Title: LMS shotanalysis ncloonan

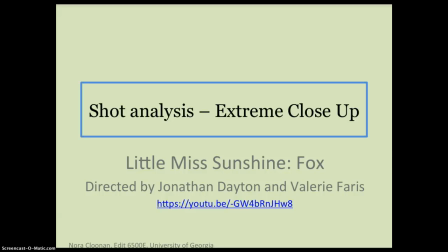(0:00)
Little Miss Sunshine Shot Analysis Extreme Close-Up by Nora Cloonan The movie opens with just the eyes and nose of a young girl visible in the frame.
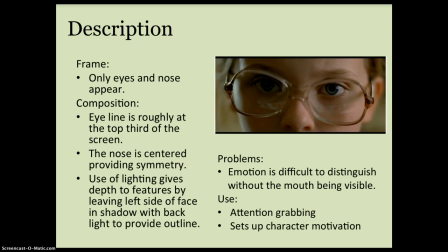(0:09)
Her eyeline is approximately at the top third while her nose is centered. Lighting from the right illuminates her face, but leaves the left side in shadow, providing depth. She is also backlit, which is evident from the soft glow around her left cheekbone. The extreme closeness of the shot, cutting off her mouth, makes it difficult to distinguish emotion.
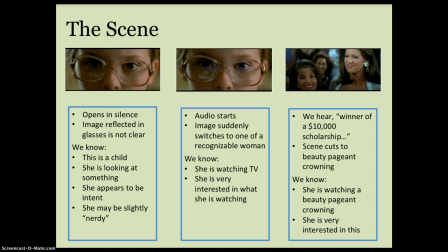(0:29)
This is the opening scene of the movie. It opens without sound or distinguishable reflection in the glasses. The audience is forced to focus on the girl. We notice the look in her eyes, her intensity, her age, the quality of her glasses, and that they are ill-fitting, and ask the question, what is she looking at?
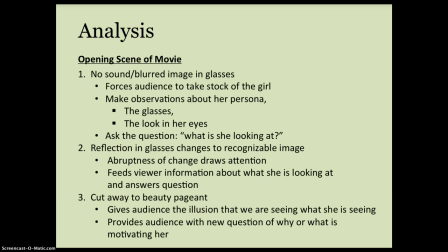(0:47)
The image changes in the glasses rapidly, and it draws the eye because it is quick and flashy, but also because the viewer is craving the information it may provide. We can immediately conclude she is watching television. Cutting away to the pageant offers the illusion that the viewer is looking at the same thing the girl is looking at.
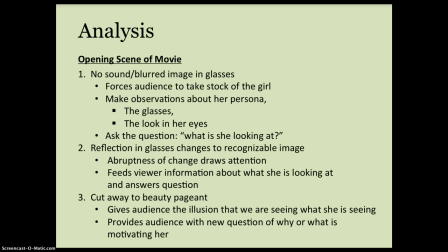(1:05)
The soundtrack provided fits the viewer's expectation for the scene. The audience asks a new question.
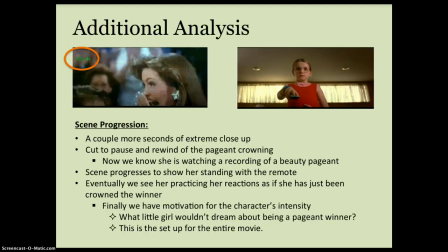(1:11)
Why? The rest of the scene goes on to reveal that she is watching a video of a pageant crowning, and she is pausing and rewinding it over and over again. Finally, we witness her practicing her reaction as if she were being crowned the winner.
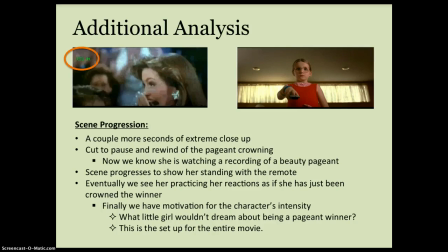(1:25)
Surely many little girls dream of being crowned the most beautiful, most talented, most beloved winner of a pageant. The question of why, or her motivation, has been provided. Why use the extreme close-up?
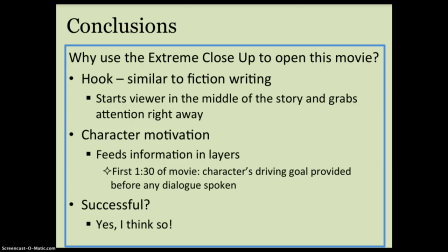(1:39)
This extreme close-up is a hook, just like in fiction writing. It starts us in the middle of the story and grabs our attention right away. The viewer is fed information about the character and her driving goal in the first minute thirty of the movie, before any dialogue is spoken. Was it successful? Yes, I think so.